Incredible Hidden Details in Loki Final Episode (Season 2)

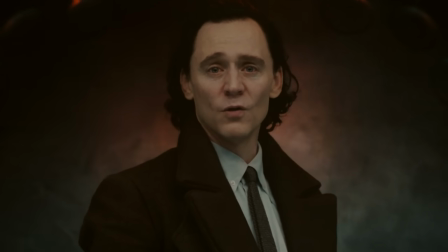(0:00) I know what I want. I know what kind of God I need to be for you.
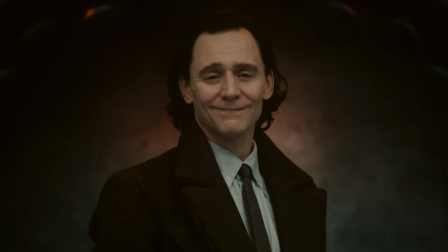(0:06) For all of us.
Hey everyone, I'm the Canadian Lad,
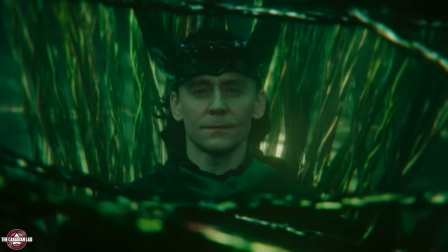(0:10)
and today I watched Loki Season 2 Episode 6 at 0.2 Fabic speed and found 12 hidden details that I'm sure you haven't seen before.
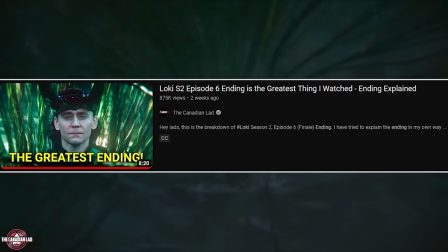(0:19)
Now, I've already explained the ending of this episode, you can find that video right here.
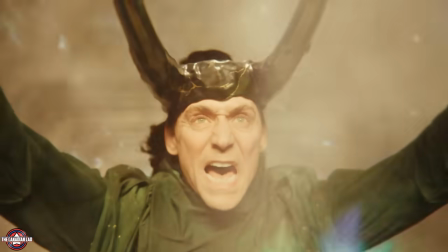(0:23)
But now, if you're ready for some amazing hidden details, Easter eggs, and hidden meanings, then get ready because I'm about to blow your mind.
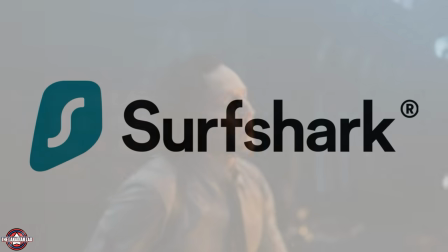(0:29)
But before I begin, please spare me just a minute to thank today's sponsor, Surfshark. A VPN is a useful tool for staying safe online.
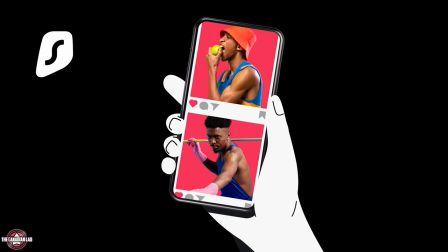(0:36)
It protects your information and keeps your online activities private by encrypting it.
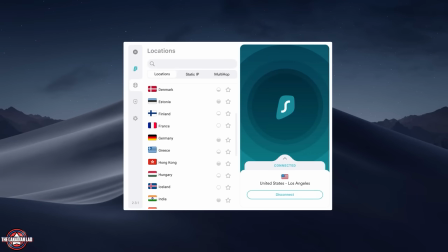(0:40)
Now, I've used Surfshark VPN for more than 2 years now, and it's my favorite because it's easy to use and I can use it on an unlimited number of devices unlike other VPNs. I'd recommend using Surfshark VPN, especially when exchanging important files, logging onto mobile banking, or using public Wi-Fi.
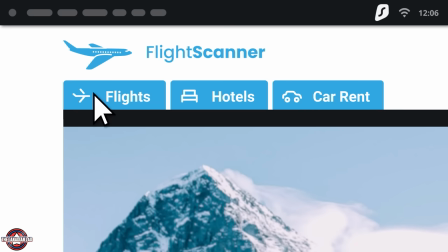(0:56)
It can also help you find better deals when shopping online. For example, some stores have different prices for different countries, and by using a VPN,
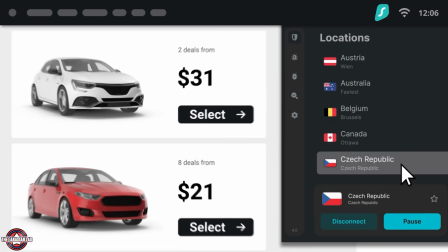(1:03)
you might be able to find an amazing deal on the new computer you've been eyeing, or even flights, just by connecting to a VPN before you search.
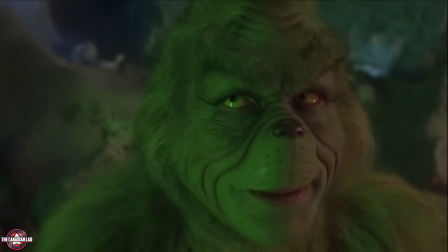(1:10)
Now, with the holidays approaching, I like relaxing to my favorite holiday movie, How the Grinch Stole Christmas.
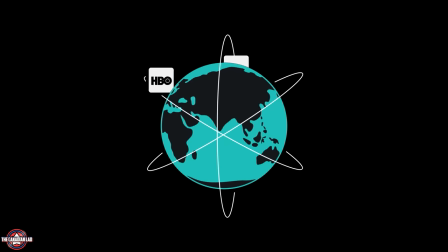(1:16)
Sadly, it's not available in every country on Netflix.
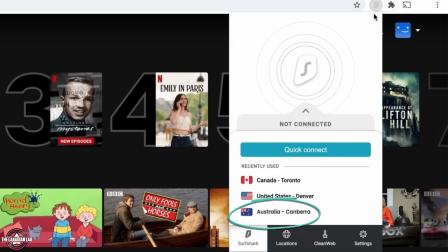(1:19)
But with Surfshark, I can change my IP address to Australia and connect to Australia Netflix, allowing me to watch the movie without any hassle.
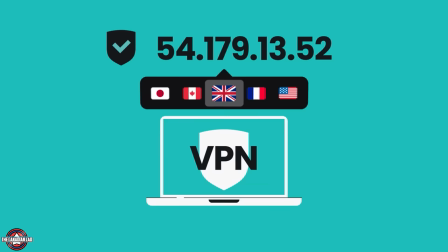(1:26)
And there's absolutely no risk in trying Surfshark, since they offer a 30-day money-back guarantee.
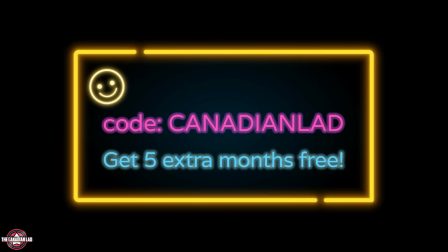(1:31)
Get a holiday special Surfshark One deal for the rest of the year by using my promo code CanadianLad to get a bonus 5 months absolutely free at the link in my description.
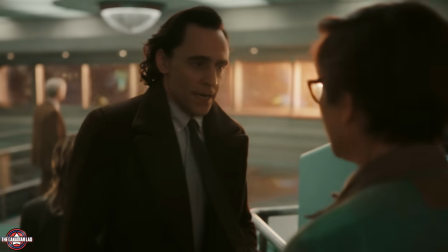(1:40)
Number 1. Just after Victor Timely's death, Loki asks Obi what could you have done differently to save Victor?
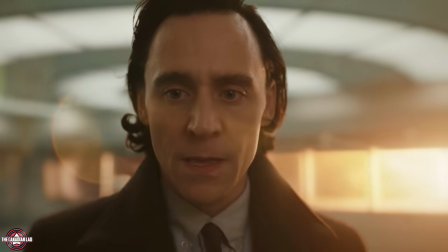(1:46)
And Obi answered, we took too long. So Loki thinks he has to do everything faster, which he does but keeps failing every time.
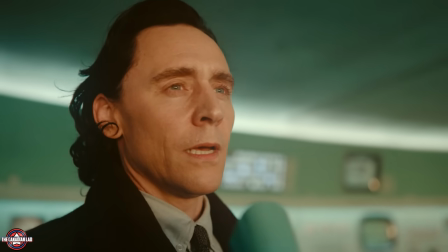(1:53)
So he figures he not only has to do it faster but also a bit earlier. But notice at one point,
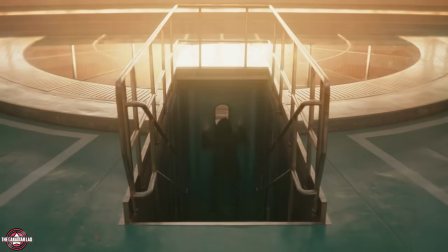(1:58)
Loki hastened the whole process so much that they had the blast doors opened
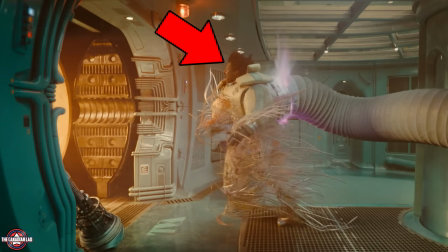(2:02)
even before Victor Timely got time to put on his helmet and get the multiplier on his hands.
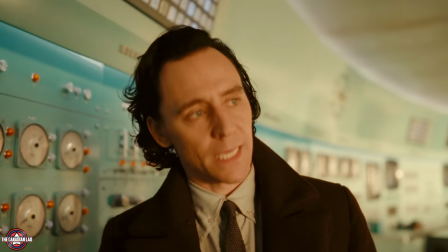(2:07)
As a result, the radiation from the temporal loom traveled inside this room and Victor died.
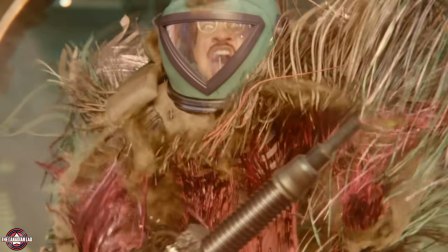(2:12)
Number 2. In episode 4, we got to see Victor's flesh and jawbone getting spaghettified.
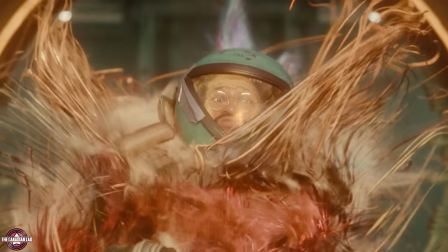(2:17)
But in this episode, when Loki was redoing it again and again, we now see the skin on Victor's face getting ripped off of his skull.
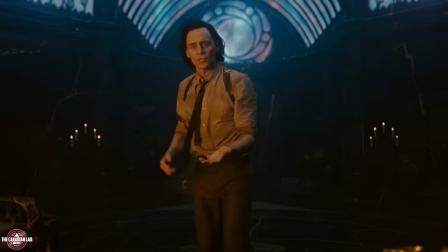(2:24)
Man, it looks so freaking painful. Number 3. When Loki time slips to the Citadel to have a conversation with He Who Remains,
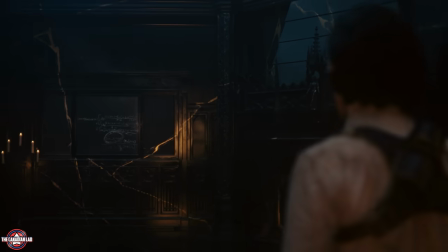(2:31)
here Loki looks at this blackboard with some equations having to do with time not moving in a linear way.
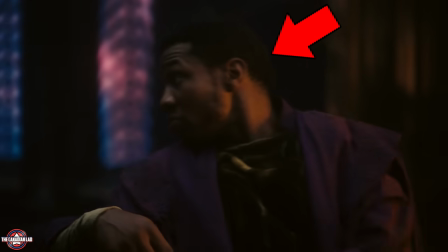(2:37)
But that's not the point. Notice here, He Who Remains looks over his shoulder while Loki was still looking at the blackboard.
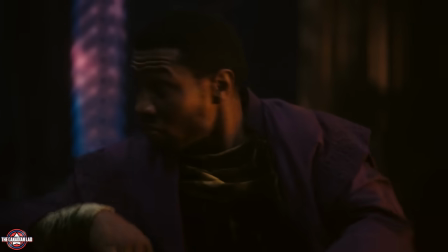(2:43)
Now, this is a great continuity detail, and let me explain why.
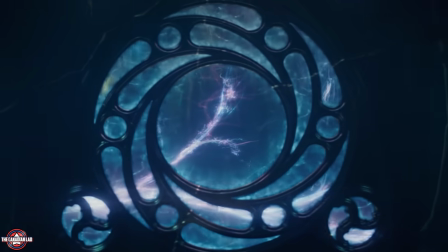(2:46)
In Season 1, Episode 6, He Who Remains consistently told us that he's in a hurry as the timelines are branching.
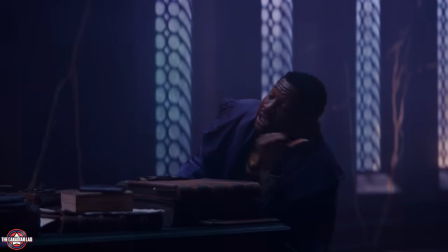(2:52) Better hurry! Timeline's already branching!
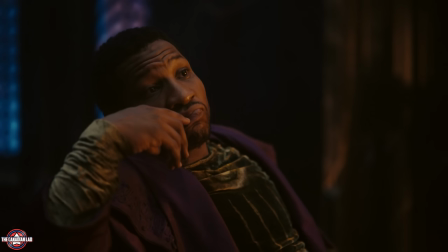(2:55)
So to make sure the story stays consistent, the writers made sure that in Season 2, He Who Remains looks over his shoulder as well, checking on the timelines that have branched.
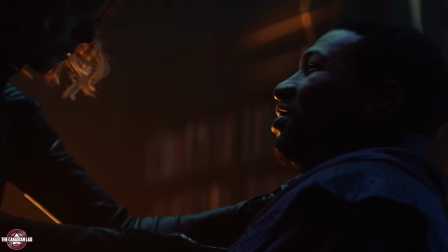(3:03)
This shows that the writers paid careful attention to Season 1's ending while writing the final episode of this season.
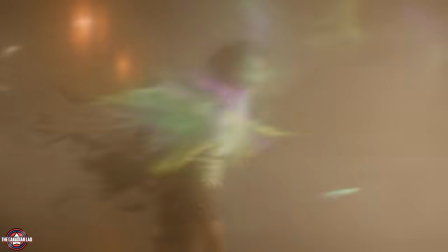(3:09)
Number 4. In the gangway, when Loki changes to his Asgardian form, his body was surging with temporal radiation.
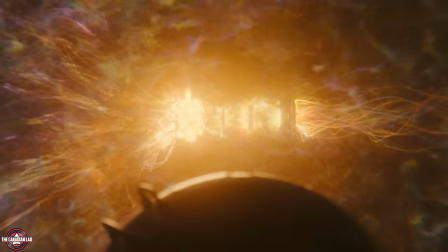(3:15)
Now, the temporal loom was created by He Who Remains, so it emits purple radiation.
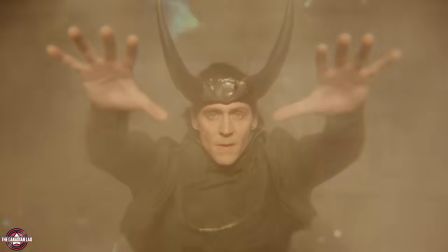(3:20)
But notice every time the radiation would make contact with Loki's body, the radiation would transform from purple to green,
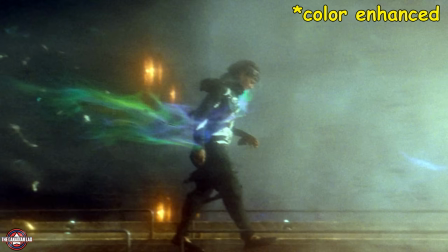(3:26)
indicating Loki is overshadowing the power of the loom using his magic. Number 5.
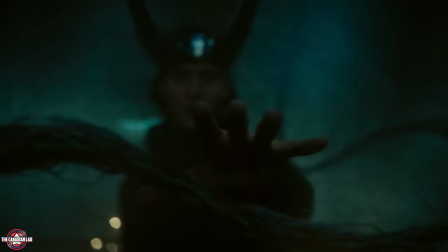(3:31)
When Loki was enchanting the dead branches, notice we can hear some very subtle human-like sounds as if someone's whispering or breathing.
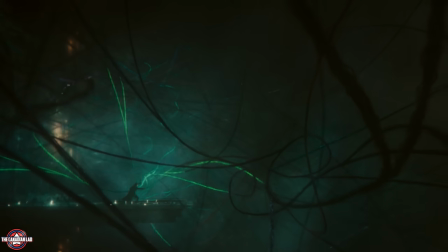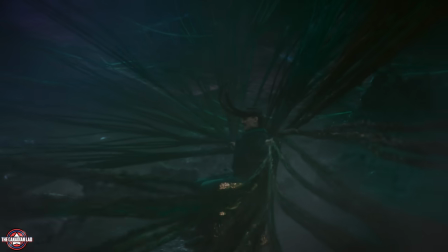(3:47)
This foreshadowed that once Loki gains control of each and every branching timeline, he will become the god of stories, able to listen to all of them.
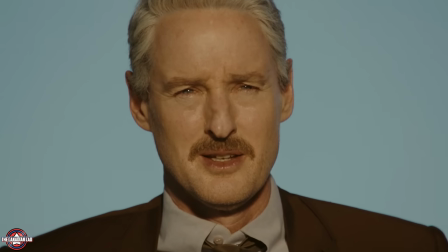(3:55)
That's why he was able to hear what Mobius is saying at the end of the episode. Number 6.
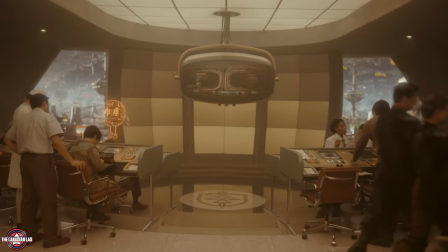(3:59)
After Loki replaces the loom with himself, the chronomonitor at the TVA now displays the timeline branches resembling the Tree of Yggdrasil.
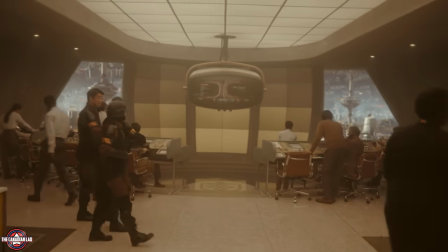(4:07)
Now, this detail actually makes me happy. You know why?